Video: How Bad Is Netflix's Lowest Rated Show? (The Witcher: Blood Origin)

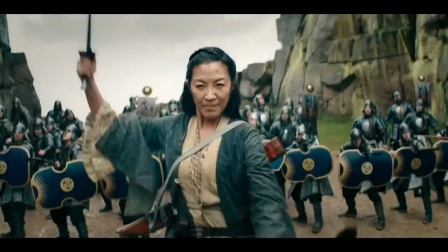249s
A ton of the big story elements feel rushed to the point that the audience doesn't have time to care or get invested because the show has already moved on to the next thing.
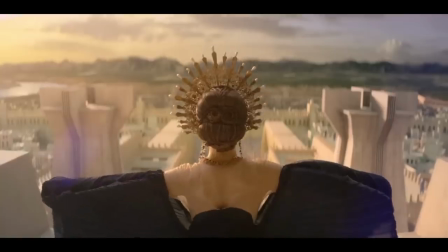257s
Moments that have a massive impact on the trajectory of the story leave little impression with the audience, because they are yadda yadda'd.
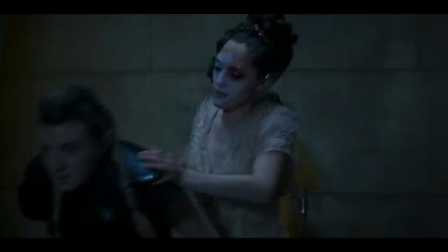264s
For instance, when Merwin betrays her brother and kills all of the monarchies, in a better told story, that could have been such a memorable moment.
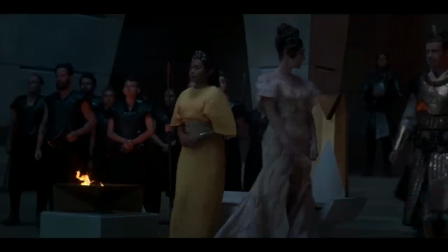271s
It's a moment that should have been built up over the course of a season, letting the audience understand the competing ideologies between Merwin and her brother,
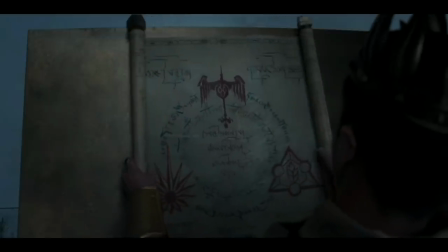279s
as well as fleshing out what the world would look like after the proposed treaty.
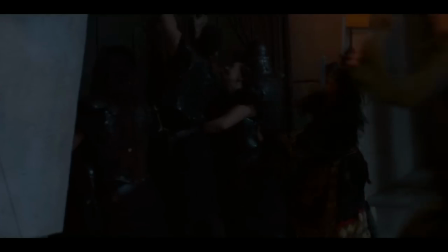282s
But in Blood Origin, the coup comes so early that we have no real understanding of the players or the differing opinions.
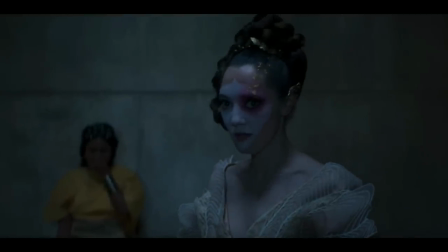289s
In the moment, we don't understand anyone's motivations for the coup, and the aftermath of this event makes no sense.
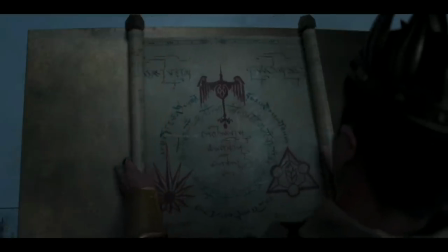295s
The point of the treaty was to end the war and create peace between the kingdoms.
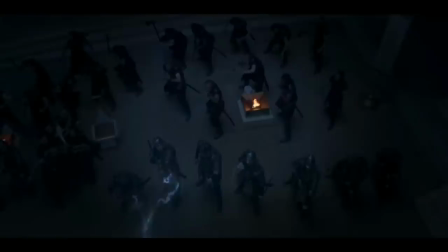299s
Eridan explains that the armies wanted to keep fighting, so they killed the monarchies and the clans.
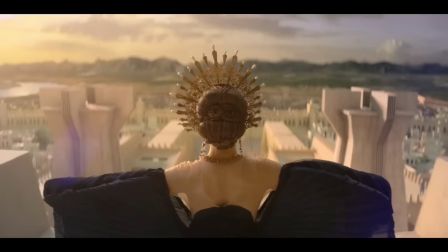305s
Except, they still create peace, and the fighting between the countries ends as they all form under one empire.
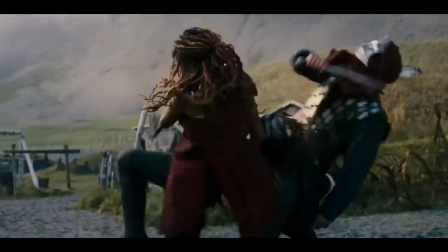311s
So if the militaries wanted to keep fighting, why did they support this coup?
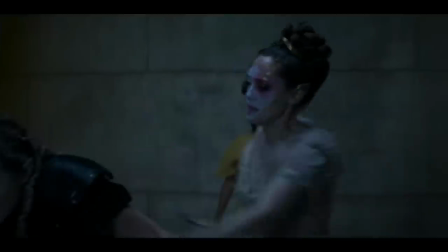315s
For being perhaps the most critical moment in the entire show and the inciting incident, it really isn't well thought out.
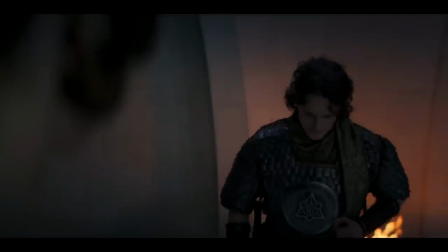322s
And it feels like the only reason anyone is on board with this is because the plot demands that it happens.
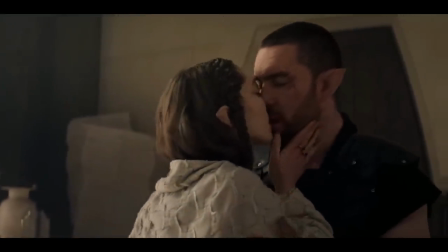327s
A similar instance of rushed pacing is with Fjall and Merwin's love affair. We have just met these two characters, and then they start instantly hooking up.
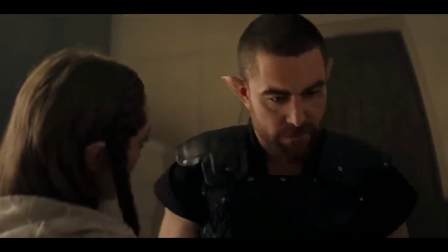335s
We are told that they have liked each other for a long time, but because we have not seen that dynamic, this massive step means nothing to us.
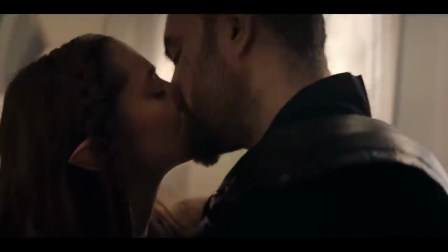341s
We also don't know why such a relationship is taboo, there is no buildup or context for the audience to be invested in what is happening.
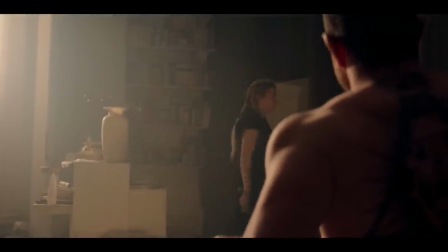349s
They are also immediately caught, making the scene feel silly and that its only purpose was to get Fial banished and to propel the plot forward.
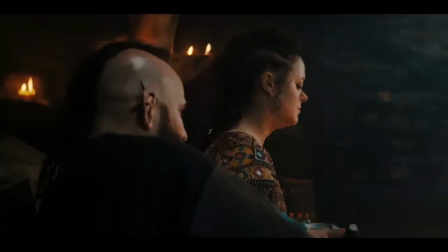356s
Adding to the pacing troubles is the fact that the show takes the most random asides to focus on and devote time to.
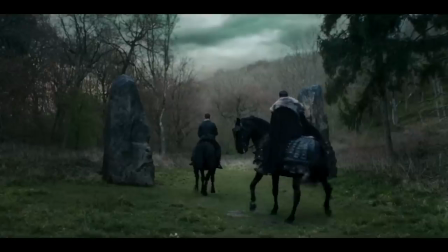369s
It'll rush through the biggest most important moments, paying little mind to the characters motivations or any build up and then bring the show to a screeching halt as they zero
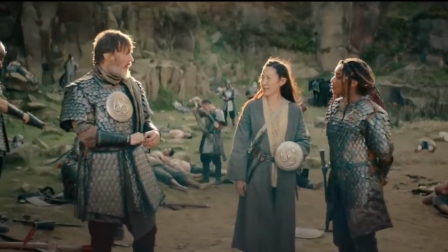377s
in on a conversation between two characters who we don't care about talking about something that doesn't matter.
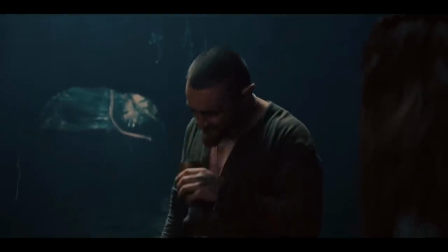384s
I think this is their attempt to flesh out some of the tertiary characters but it is not done in an interesting way nor does it really make them three-dimensional.
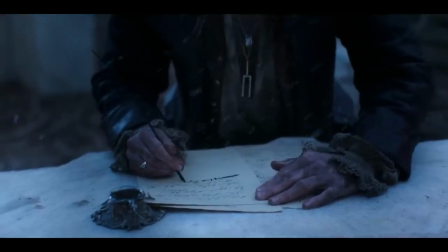392s
A lot of the show just feels kind of lazily written.
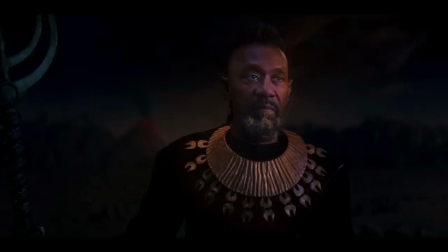395s
They reuse the same line not to place an emphasis on something but simply because they couldn't be bothered to take a second longer to rephrase something.
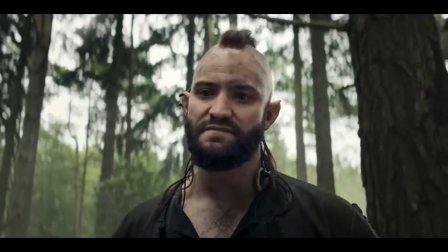403s I thought that I was done with killing. Seems that killing isn't done with me.
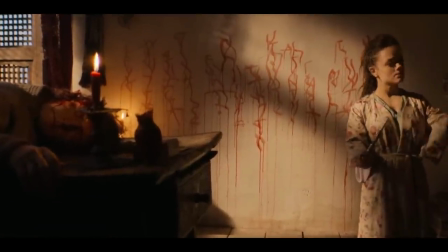409s Maldorf was done with the world of elves, but the world of elves was far from done with her.
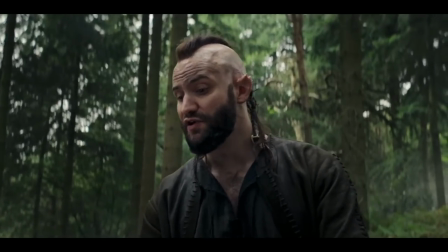416s
A lot of the dialogue feels out of place or generic and adds to the lifelessness of the show.
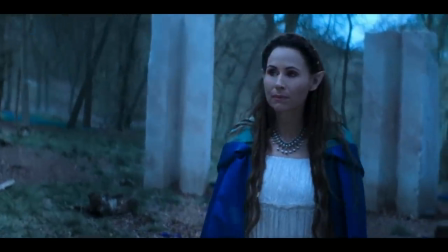423s You're telling me that the first version of a witcher was a badass elf?
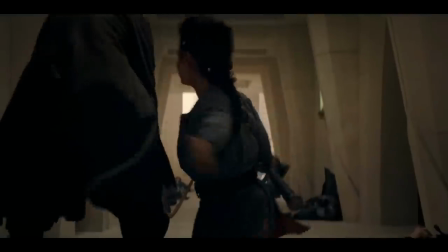426s
And speaking of dialogue, I think now is a good time to highlight something that completely caught me off guard, and that is the use of swearing throughout the show.
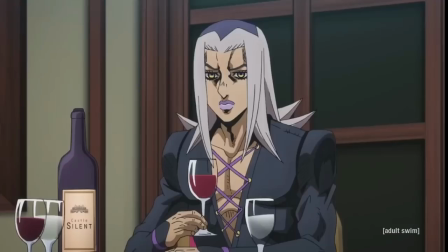435s And fuck the fucking fuck off!
Now, I enjoy myself a good f-bomb, just like anybody else.
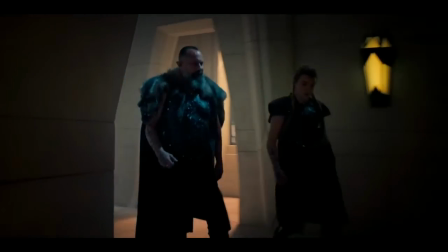442s
And I really like that streaming platforms like Netflix aren't restricted the same way traditional TV networks have been in the past.
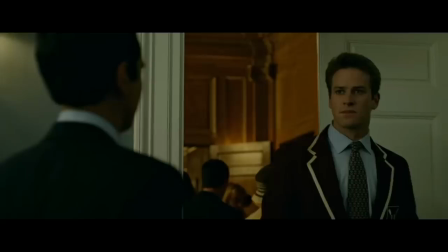449s
I always found it frustrating when a character would say Frick or Heck because of the limitations of television.
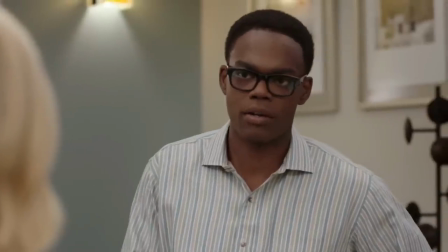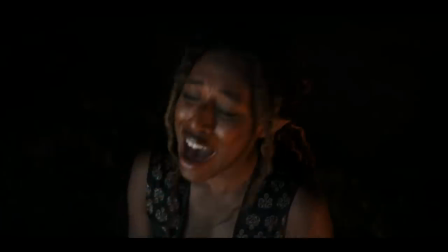462s
It's like, we all know what they wanted to say, and it's so unsatisfying when they break out a frick instead of what they actually mean.
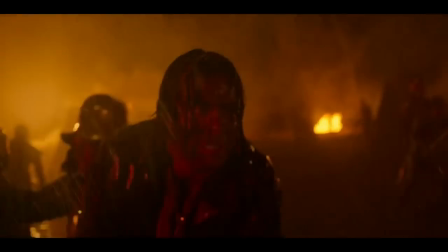469s
With that said, Blood Origin takes this to the extreme. Admittedly, in the first season of The Witcher, I really enjoyed Henry Cavill's resigned delivery of...
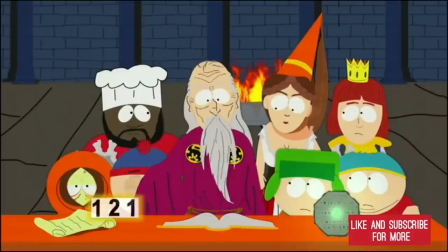478s
However, the use of profanity in Blood Origin borders on parody. I found myself thinking of the South Park episode where they say shit as many times as possible.
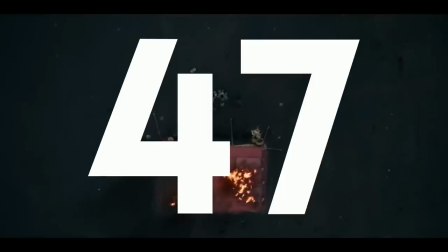486s
By my count, the word fuck is uttered 47 different times throughout the four episodes.
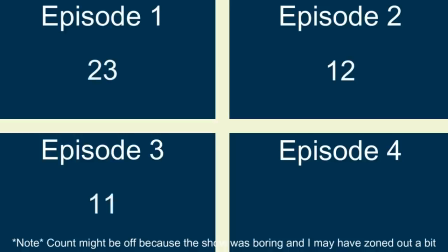491s
That is not even counting all of the other swear words said in the show.